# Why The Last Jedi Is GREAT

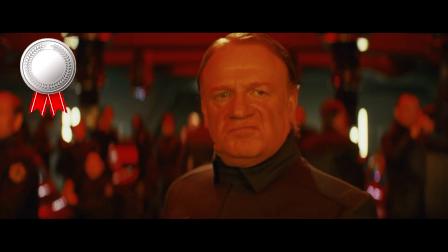In Star Wars movies, a lot of people die, but the deaths are rarely given any development unless it's an important character to the story.
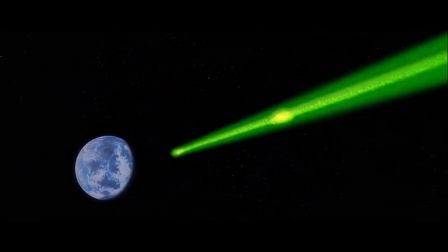For example, when Alderaan blew up, millions and millions of people died, and we don't care. In The Force Awakens, when the Republic is destroyed, yes, we see a glimpse of people,
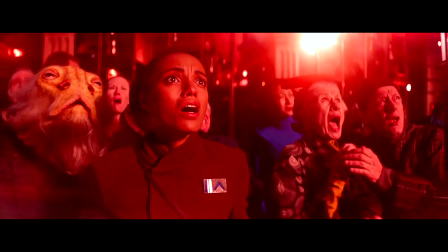which still does give the event more emotional impact than Alderaan, but it's still millions of people dying that we don't care about.
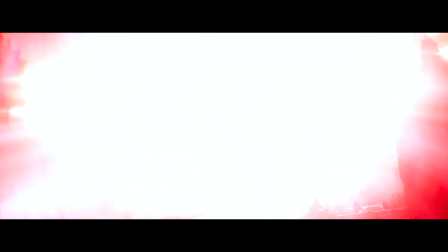It's just normal for soldiers to be shot down like flies in these movies.
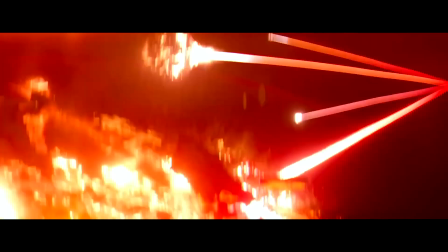They aren't giving any human qualities, so sacrifice kinda becomes meaningless, and that's why I love this moment so much.
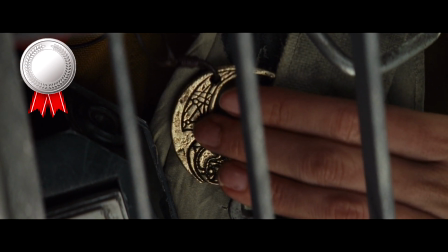It shows us what this battle is all about, what the stakes truly are.
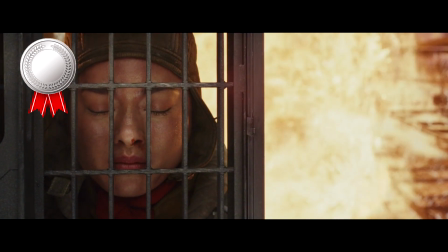This war war is about freedom and overcoming oppression, and the people who are fighting this evil will sacrifice everything to give the galaxy a little hope.
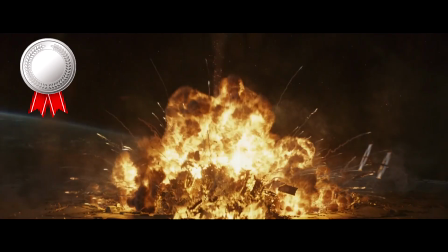Watching this young woman shed a tear as she watches the dreadnought blowing up moments from blowing up herself is beautiful and heartbreaking at the same time.
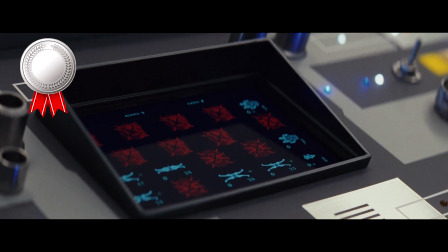This is what this victory cost. Actual people gave up their lives for this purpose, not just some expendable soldiers, real people.
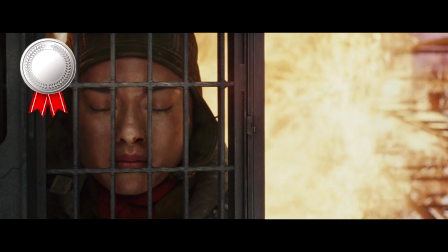And that's meaningful. I praise this movie so much for bringing real emotion into it, because it helps the viewer resonate more with the events that happen.
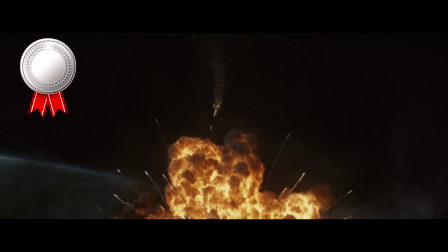Their victories become our victories.
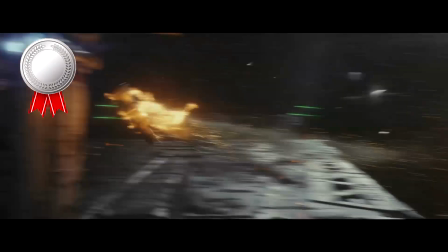And yes, there are still a lot of expendable soldiers dying in this film that we never hear anything about, and that's fine, because we got this moment.
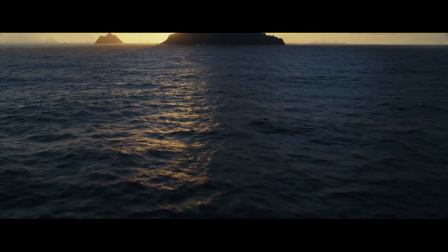It just gives the word hope a completely new meaning. After the initial battle sequence, the music changes, signaling what we've waited 2 years for.
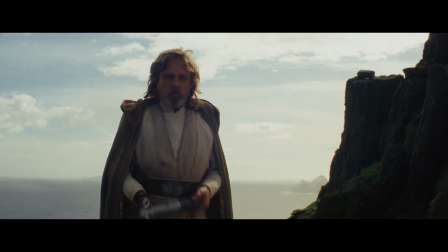Luke fucking Skywalker. And Luke throwing away the lightsaber is for sure a standout moment.
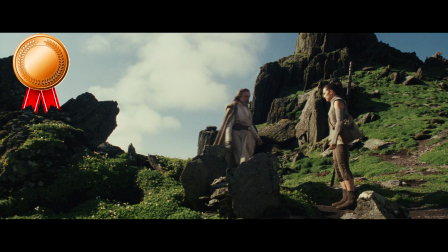I was almost inclined to give this moment a silver, just for the uproar it created, but I had to control myself.
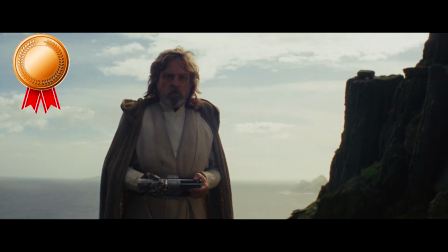However, I do love this movie for taking risks, and this is the first one in the film, and it works well. No one was expecting Luke to chuck the lightsaber into oblivion before watching.
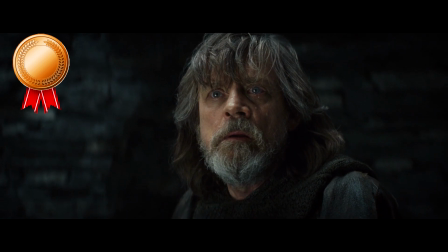And don't even try to say that you did. You're lying. The "where is Han" moment is great because it shows just how disconnected Luke is from the Force.
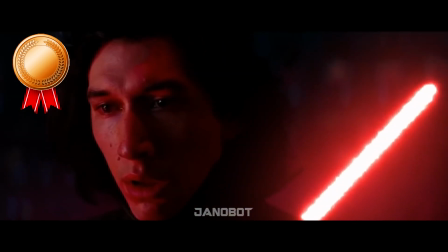It shows how isolated he has made himself because he would have felt Han dying if he was still in tune with the Force.
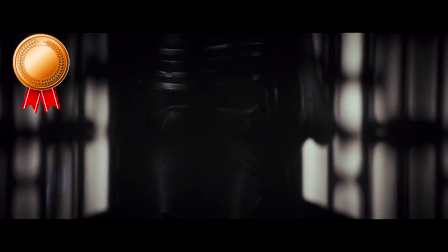And also the cut to Kylo is brilliant.
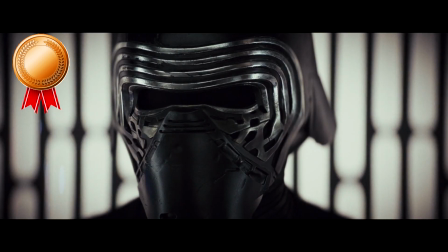Cuts are the simplest and often the most effective method of storytelling in film, because a rookie writer would have had Rey telling Luke that Han is dead.
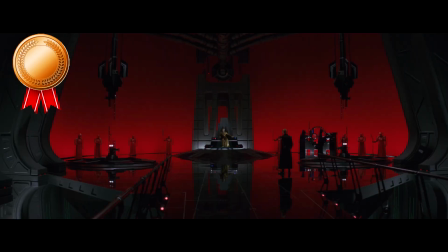But Rian Johnson knows that we know that Han is dead, and we know who did it. So instead of telling us, he continues the plot without disrupting the pacing.
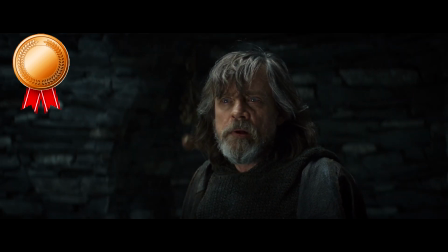It's honestly just a nice little filmmaking technique, and Rian Johnson has a lot of these small details in his films that if you notice them, you just end up appreciating how good of a director he is.
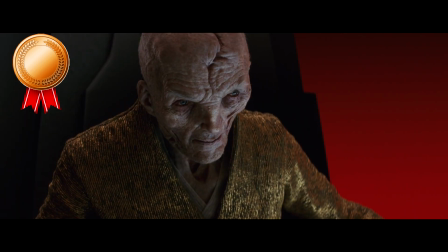Anyways, the Snoke and Kylo scene is also pretty fun. We see Snoke as the powerful, manipulating and controlling person he is,
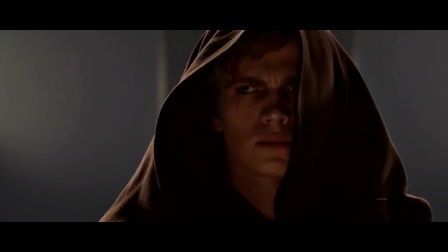and we begin to notice the conflict within Kylo, and a conflicted Skywalker is always fun to watch.
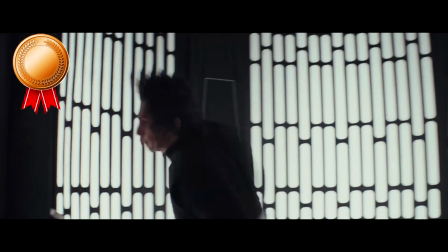Then Kylo breaks his helmet. Under that mask, he is Kylo Ren.
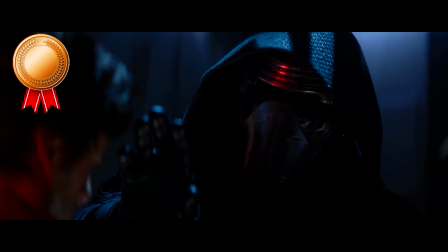He is the badass lightsaber-wielding, sexy Darth Vader-looking motherfucker that people are scared of.
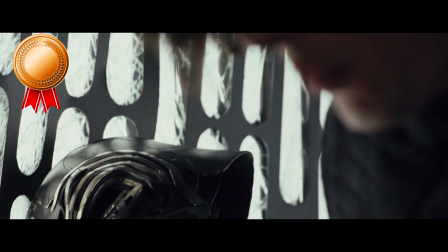But without it, he's Ben Solo, a conflicted man who doesn't know what's right or wrong yet. He knows that he can't keep hiding behind that mask.
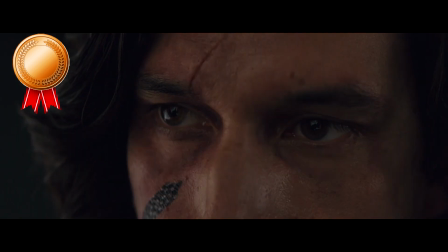He knows that he's starting to realize that he has to find these answers as Ben Solo and not Kylo Ren.
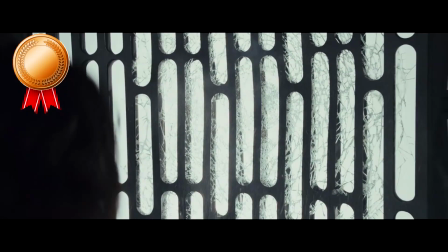Or he's just being a child and raging and there's nothing deep to it. Either way, it's cool.
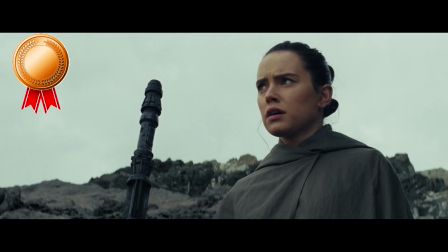Then we have the Hermit Luke montage, which is a great way of showing us the person Luke has become and the lifestyle he's chosen for himself.
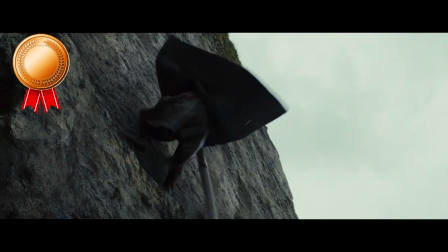It's so raw and almost pathetic. It's a wonderful characterization because it tells us that this isolation Luke has chosen for himself is meant as a punishment.
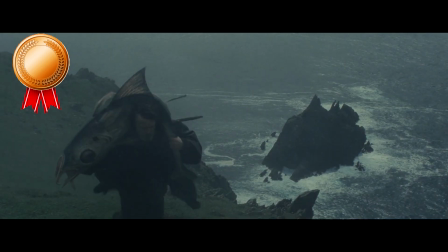Because no matter how lowly Rey may think of him during the scene, it doesn't compare at all to how lowly he thinks of himself.
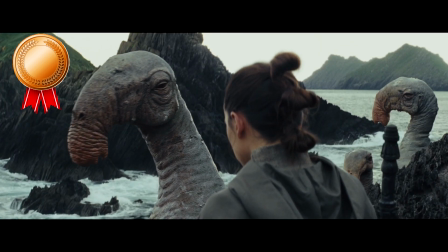It's a lifestyle that's so un-Jedi-like, which fits quite well because he really does believe the Jedi should end.
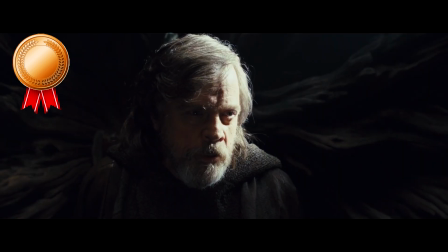He believes that he deserves this. Then we have Luke and Rey's conversation inside the tree.
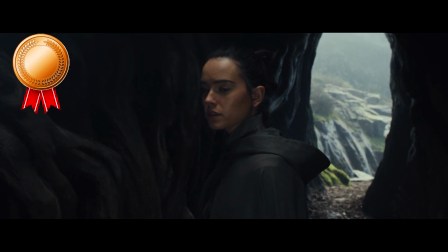And this is where we really start to see the depth of Mark Hamill's performance.
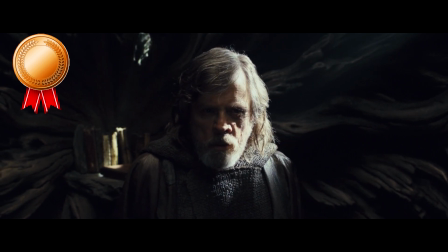The way he can give the word "you" multiple different meanings by just adding emphasis is such a strong tool.
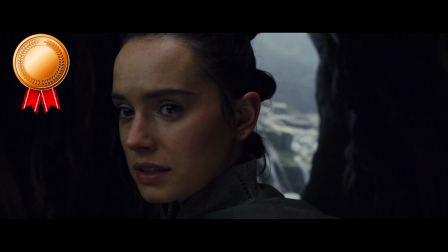And even alongside Hamill's performance, which is the best in the film and arguably the entire franchise, Daisy Ridley keeps up with him, and it's just an intriguing moment.
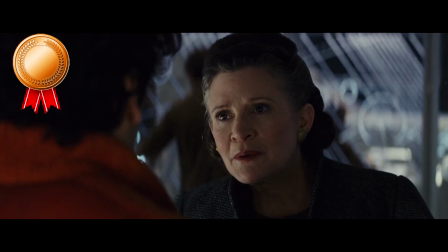Then Poe gets fucking slapped, and of course gets demoted, which makes a lot of sense.